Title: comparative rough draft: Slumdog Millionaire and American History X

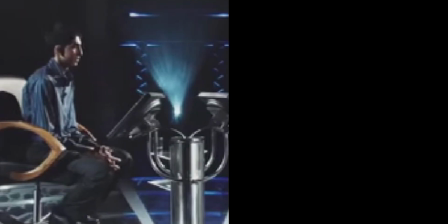250s
With each question he answers correctly, there is a childhood memory that connects his answer,
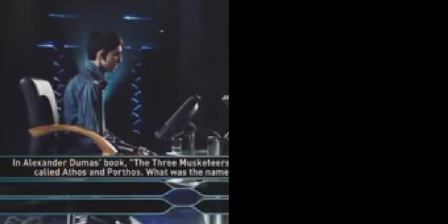254s
and viewers can see the switch from the bluish-toned, low-key lighting of the show set to the yellowed, high-key lighting of the slums.
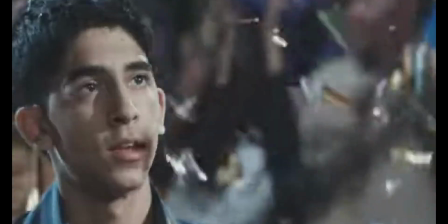261s
The bright and artificial lighting of the game show heavily contrasts that of the slums,
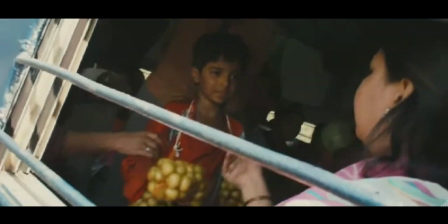266s
emphasizing the realism of poverty in India and how that led to Jamal and his brother's last resort to become scammers and beggars in order to survive.
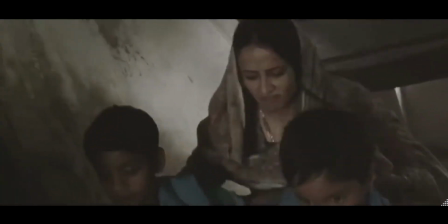273s
The film itself is set in Mumbai, an area known for its high poverty levels.
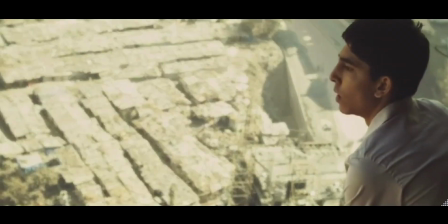278s
During the early 2000s, Indian economy had experienced a dramatic growth,
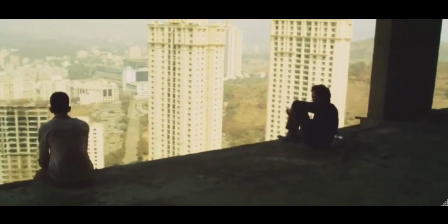282s
and while this massive explosion of wealth influenced the middle class and upper levels of Indian society, it effectively held back those in extreme poverty.
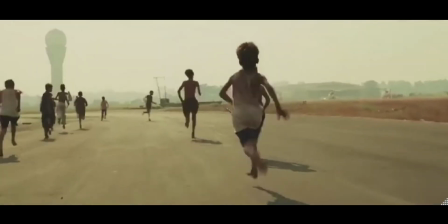290s
According to CNN, quote,
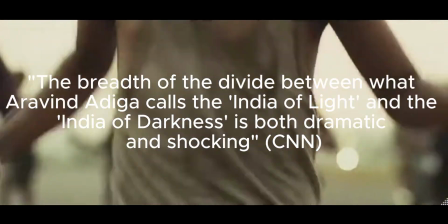292s
the breadth of the divide between what Aravind Adigi calls the India of light and the India of darkness is both dramatic and shocking.
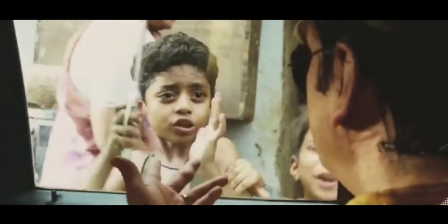300s
This extreme separation of wealth is demonstrated throughout the film via lighting and aerial shots of the vastness of these slums,
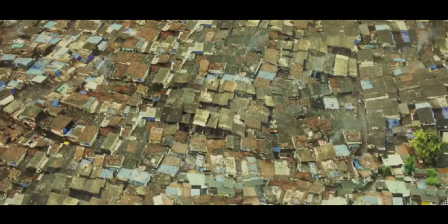307s
demonstrating to the audience the lives of which the brothers live and setting the stage for their fight up the economic ladder.
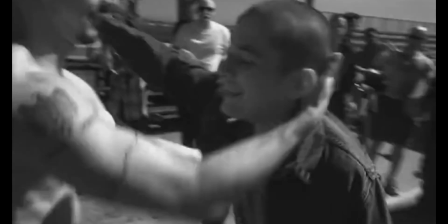314s
With each flashback, the relationship between the brothers is made more obvious, and while American History X displays Danny's growing admiration and idealization of his older brother,
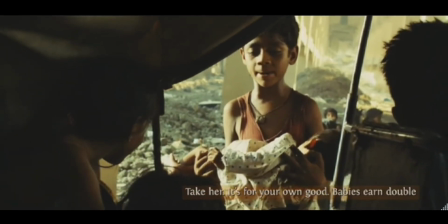323s
Slumdog Millionaire effectively does the opposite, instead illustrating the straining of their relationship as they grow up and choose different paths.
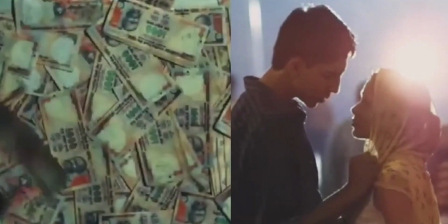330s
Salim chooses to embrace the corrupt ways of the slum, while Jamal still clings onto morality and the idea of love.
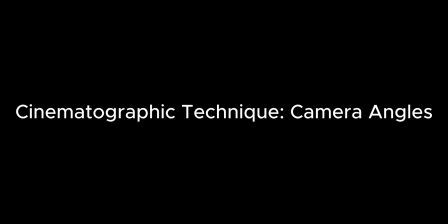336s
In addition to color, camera angles and techniques also play a role in demonstrating the harmful effects of societal violence on impressionable kids.
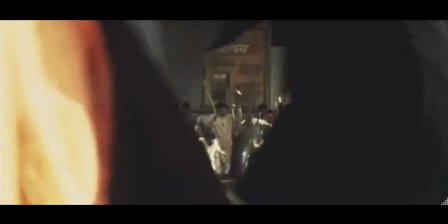343s
During one of the oldest flashbacks of the scene to Jamal's childhood, a riot amongst the slums of India breaks out,
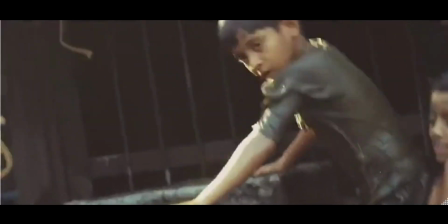349s
in which rebel Muslim groups attack and kill Hindus, including Jamal and Salim's mother.
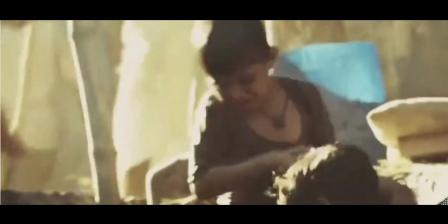354s
Handheld camera movements, as well as close-ups and candid angle shots, elicit the themes of corruption and prejudice in India at this time,
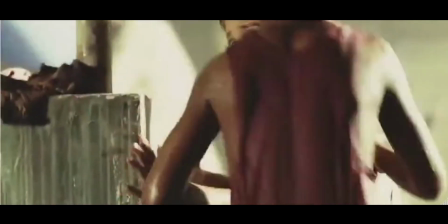361s
ultimately portraying a sense of disorientation and fear.
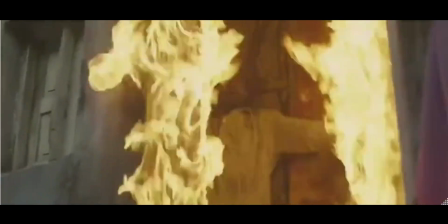363s
It represents and displays the effect of societal violence in terms of wiping the innocence of children and causing a cycle of repeated violence,
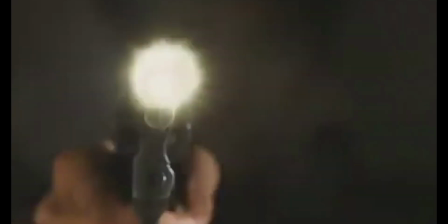371s
as exemplified through Salim's integration into a violent lifestyle out of his desperation to survive.
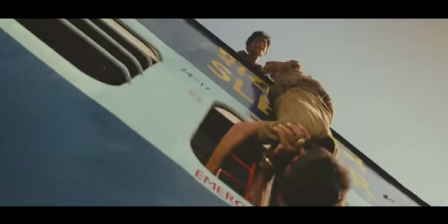376s
This again ties back to the notion of brotherhood, as one of the main conflicts in the film is, quote,
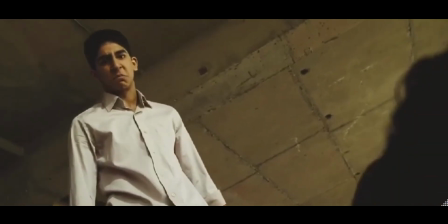381s
the rift that tears brothers apart, yet the older brothers submit themselves to further corruption to ensure the well-being of their kid brothers,
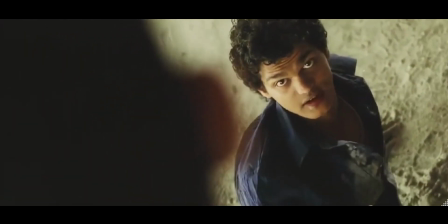388s
end quote.
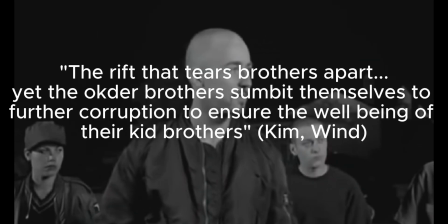389s
In American History X, there's a similar use of cinematography to exaggerate a chaotic event that takes place, specifically the riot within the grocery store.
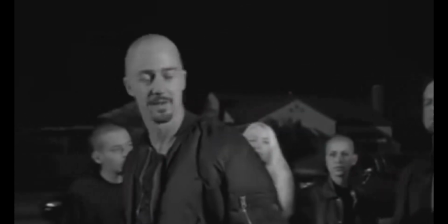398s
As Derek gives his propaganda speech about taking America back from illegal immigrants such as the ones who own the store,
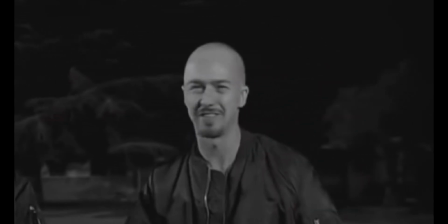403s
a tracking shot follows him in order to mimic the adoring eyes of those who follow him, representing the cult-like authority he has.
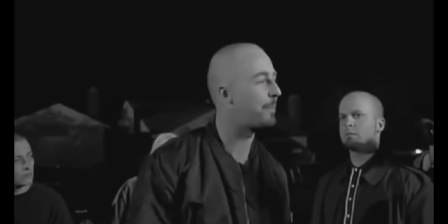410s
Derek and his gang are extremely similar to the black gangs that they attest, as both come from areas of poverty,
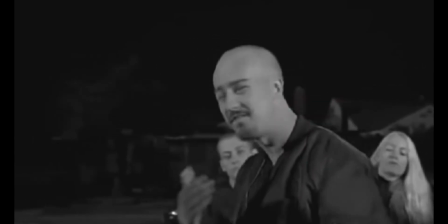416s
lack of parental figures, and a need to form connections with others in their society.
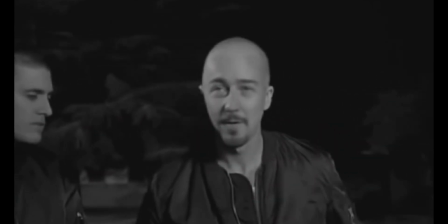420s
The danger of this culture relates to the violence that comes within these communities, who become angered and look for anyone to blame for their shortcomings within their own lives.
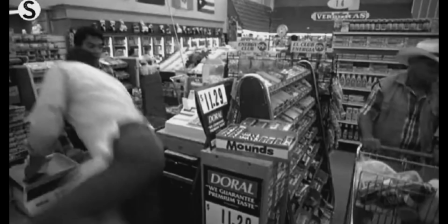428s
When Derek and the rest of the white supremacists raid the grocery store, the use of handheld cameras and close-ups to the faces of the victim exemplify these dangers,
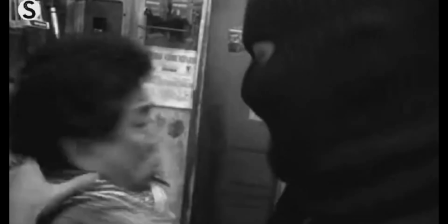435s
ultimately creating a social commentary on the effects of societal violence within a community.
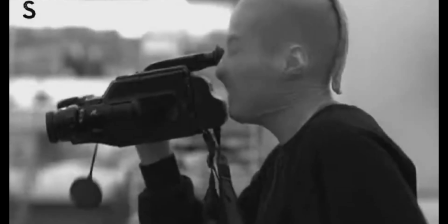440s
What's more, the use of handheld camera is literal, as shots to Danny's covered face reveal he's the one recording the whole ordeal,
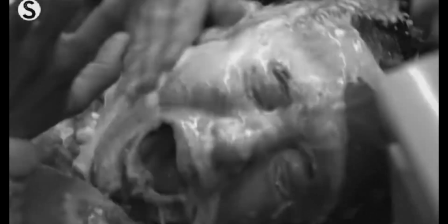447s
not yet participating in the violence but functioning as a witness to its effects.
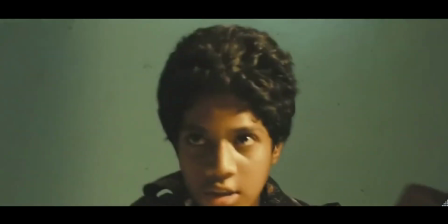451s
Both films also use cinematographic techniques to demonstrate the transformation from youthful innocence to moral corruption as a direct result of society,
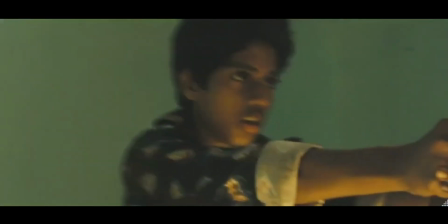459s
and how that affects the relationship between the brothers.
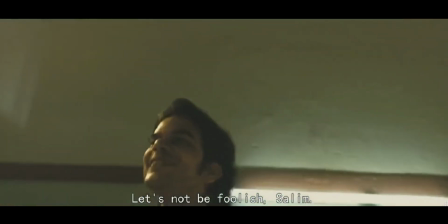462s
In Slumdog Millionaire, Salim's first major initiation into the world of crime and corruption occurs when he kills the leader of the child trafficking ring, Maman.
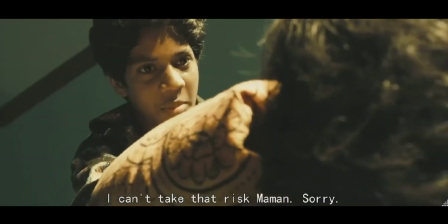471s
The low-angle shot of Maman on his knees, contrasting with the cut back to a high-angle over-the-shoulder shot of Salim,
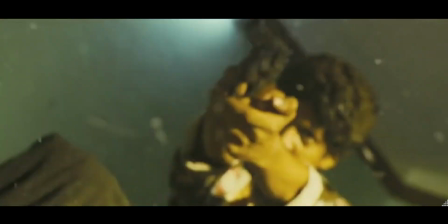477s
symbolizes the switch in power from the two characters, where Salim finally recognizes the authority he could have if he fulfilled his violent role.
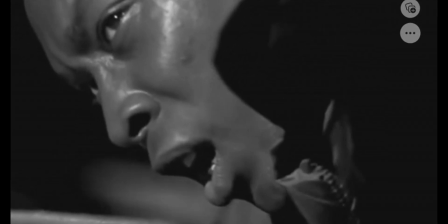486s
Similarly, in American History X, a close-up shot of a black man's face on the curb and the high-angle shot of Derek standing menacingly
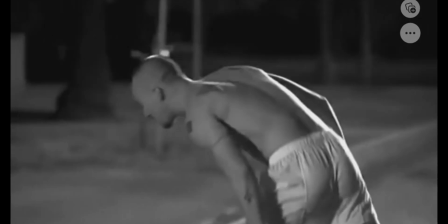493s
over him before smashing his face into the ground emphasizes pent-up anger and aggressive racism that has built in him these past years,
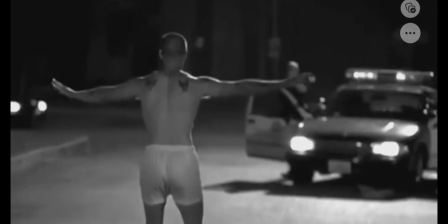500s
transforming him into a true monster under the influence of the white supremacist propaganda. Any ounce of Derek's old self is wiped away in the moment of rage,
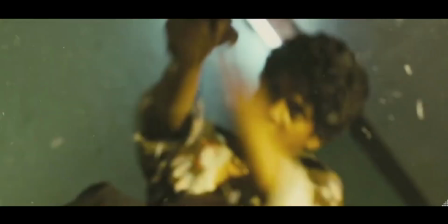509s
and the close-up of Danny's face as a reaction mimics that of Jamal's after his brother murders Maman.
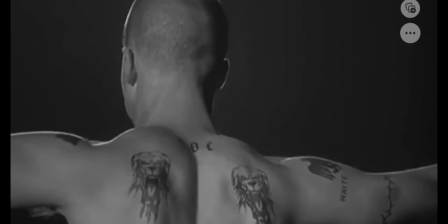515s
These scenes are extremely similar, both utilizing slow motion in order to allow the audience to sense the sheer shock and confusion from both younger brother figures.
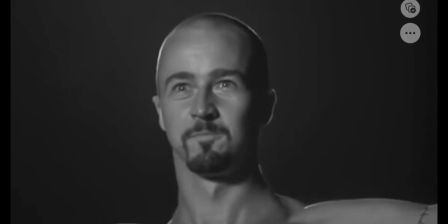523s
The scene aids in exemplifying the effects of societal violence on the youth,
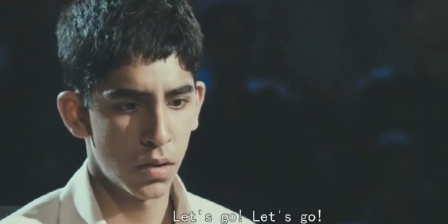527s
and the fight for redemption that both older brother figures must now undergo as they have crossed the threshold of moral corruption. Finally, mise-en-scène is utilized through framing in order to portray the factors that lead to redemption of beliefs and restoration of brotherhood.
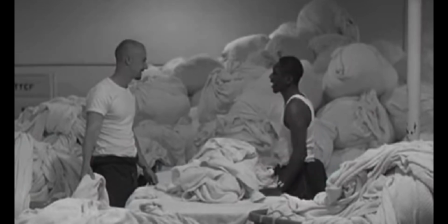543s
In American History X, the framing of Derek and his black prison work partner begins with the two being extremely far away,
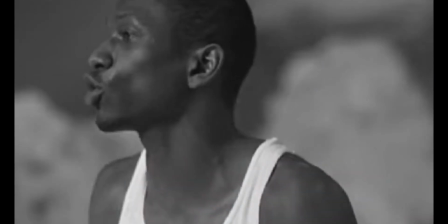550s
and the rule of thirds is employed in order to highlight Derek's hatred towards his character based on the color of his skin.
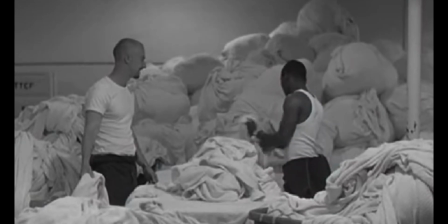555s
The shot frames the two characters on opposite ends of the screen, emphasizing the tension they feel towards each other.
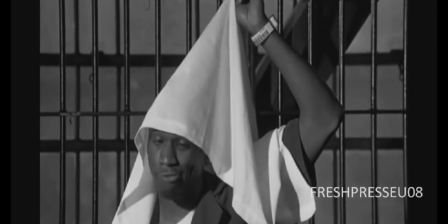561s
However, as time goes on, the two become closer and eventually form a friendship, which is characterized by the framing of the characters as they get closer in proximity each time they work.
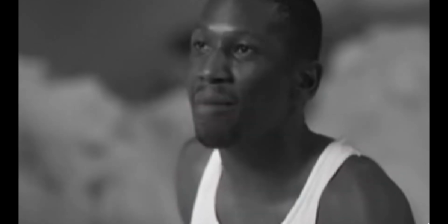570s
The ongoing relationship between Derek and his prison mate aid him in his quest for redemption,
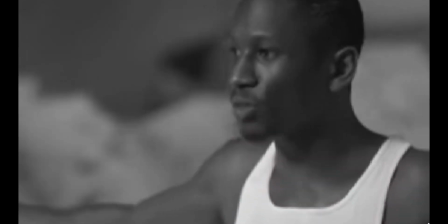574s
as he starts to open his mind to the possibility that he has known and preached for years is wrong. The
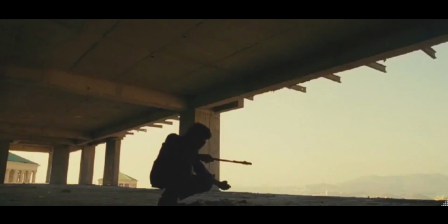580s
framing in Slumdog Millionaire also aids in exemplifying Salim's attempt to rekindle a relationship with his brother after he abandons him for years.
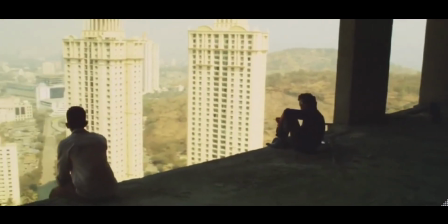587s
After an initial fight, the two brothers eventually sit side by side atop an old building, admiring the uprising of a city that used to be their slums.
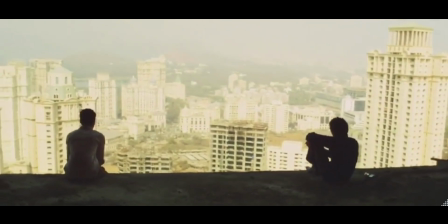595s
By applying rule of thirds, specifically by having the two brothers on opposite intersecting lines,
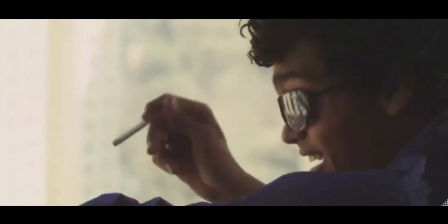600s
it is made apparent that while the relationship is still shaky, there truly is a chance for Salim to have redemption and gain forgiveness from his brother.
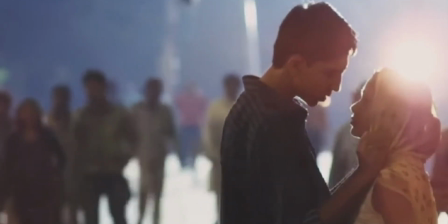607s
To conclude, both films utilize the coming-of-age themes of journey and transformation in order to emphasize the descent into moral corruption and violence,
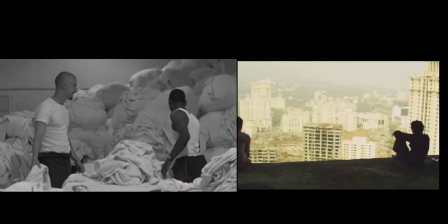615s
followed by the possibility of redemption and rekindling of brotherhood.
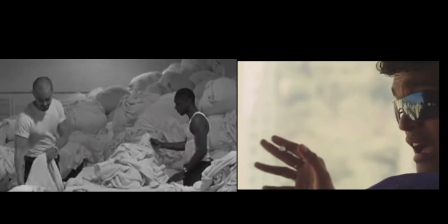619s
American History X and Slumdog Millionaire utilize cinematographic techniques and mise-en-scène in order to map out the journeys of the two brothers,
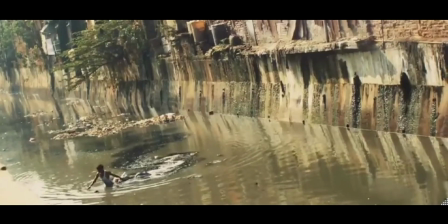627s
whilst emphasizing impact of societal violence on their upbringing.
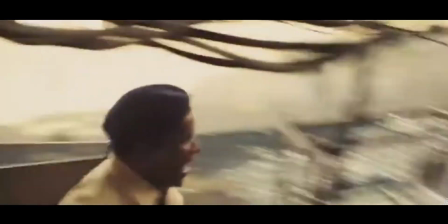631s
Both films subsequently cater to the coming-of-age subgenre to reflect the socio-economic status of the societies in which they are portraying,
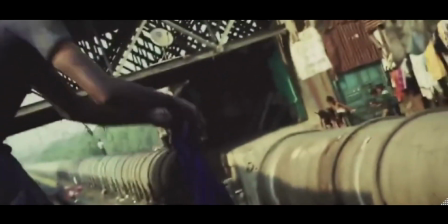639s
with Slumdog emphasizing the descent into a violent and crime-ridden lifestyle,
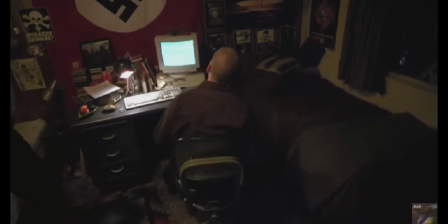643s
and American History X representing the growth of gangs and racism in America during the late 20th century.